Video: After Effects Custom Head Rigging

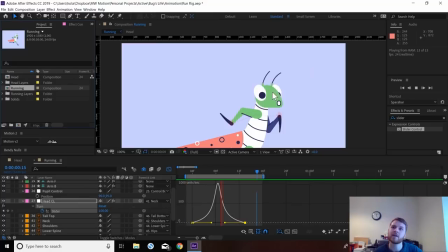get this nice movement, you don't see that snappy middle frame, and you've got, because we built the tight,
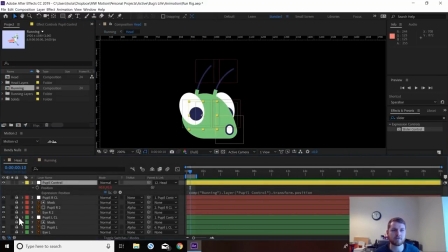the tight positions with these things, we've got all this information here to make smooth eases in and out of positions,
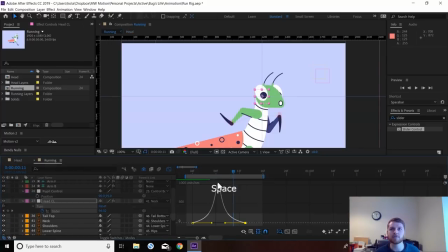and that's why this works really well. Everything reacts, so we could then move that.
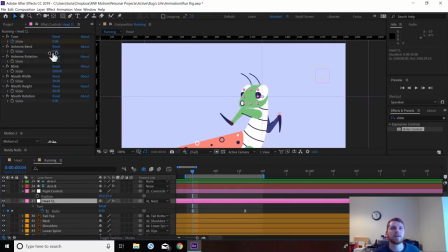We could then add some antenna bend. So
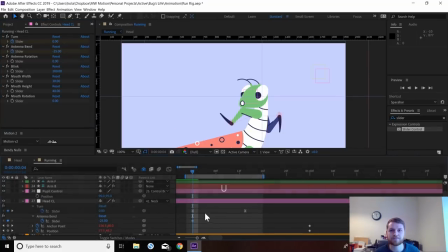let's just get that up. So we could start from 0 here. As it's coming over here, they could bend this way, so they're getting a bit of drag. We could add in some rotation as well to
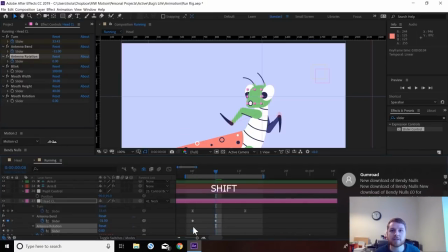emphasize that. Further drags comes over here. As that's slowing down, we could then throw these forward like so. This is really extreme, but you get the idea.
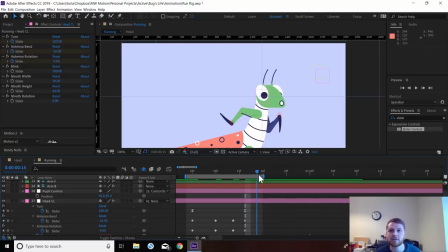Rotate it into the minus slightly. And finally, this is quick animation, so it's a bit dirty and ugly. And 0, it's gonna
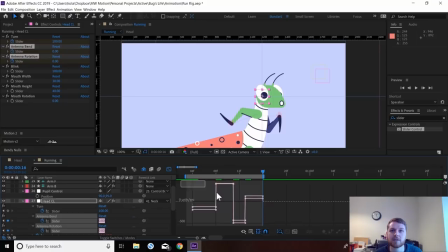through a little bit of easing on this, but I'm not going to fine tune it, just easy ease that. And then, like I said, with secondary motion, if we move the antenna a couple of frames behind the rotation behind the head,
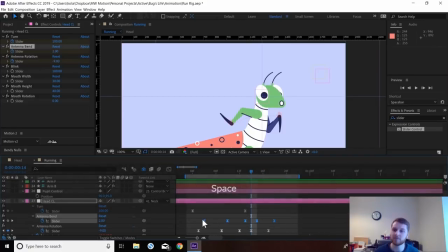get this kind of overlappy delay. Could probably even lock that another frame, like so. And if we combine that with rotations of this actual layer,
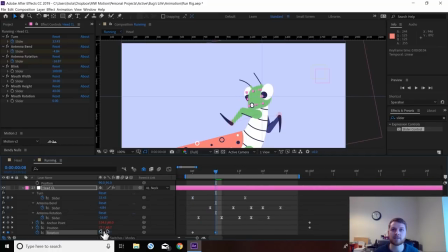so maybe when he's going here, the head dips down a bit and then snaps here, still down, and then maybe he lifts up a bit before settling back down to zero.
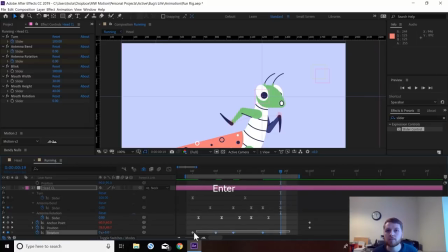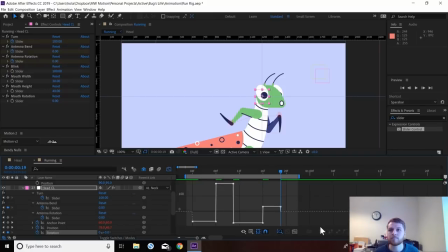Like I said, this isn't a tutorial for animation, so that's pretty rough. That doesn't look right. It's because we have this frame here where it snaps, so if we just do the rotation like that.
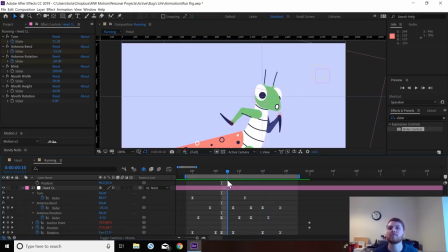Slightly better. You get the idea.
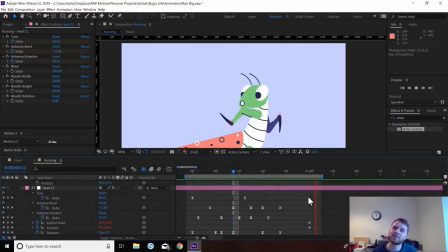We can control all this stuff with this one layer, which I like to do. I'll show you the blink. I like to just go maybe.
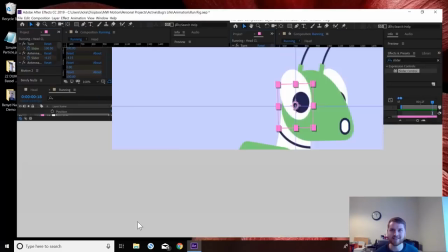I don't like to do that.
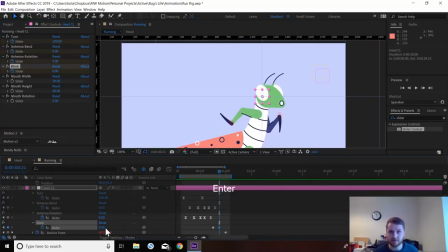Maybe three frames, just key in zero. Another three frames. Copy the 100 again. In here, I like to just crank these two values.
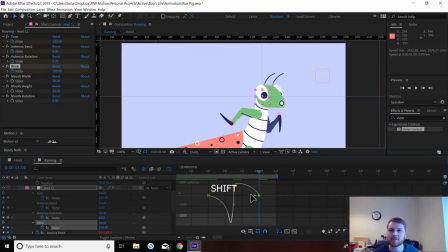So I'm just going to pull this up so we have a slow open and end point to our blink. Like that.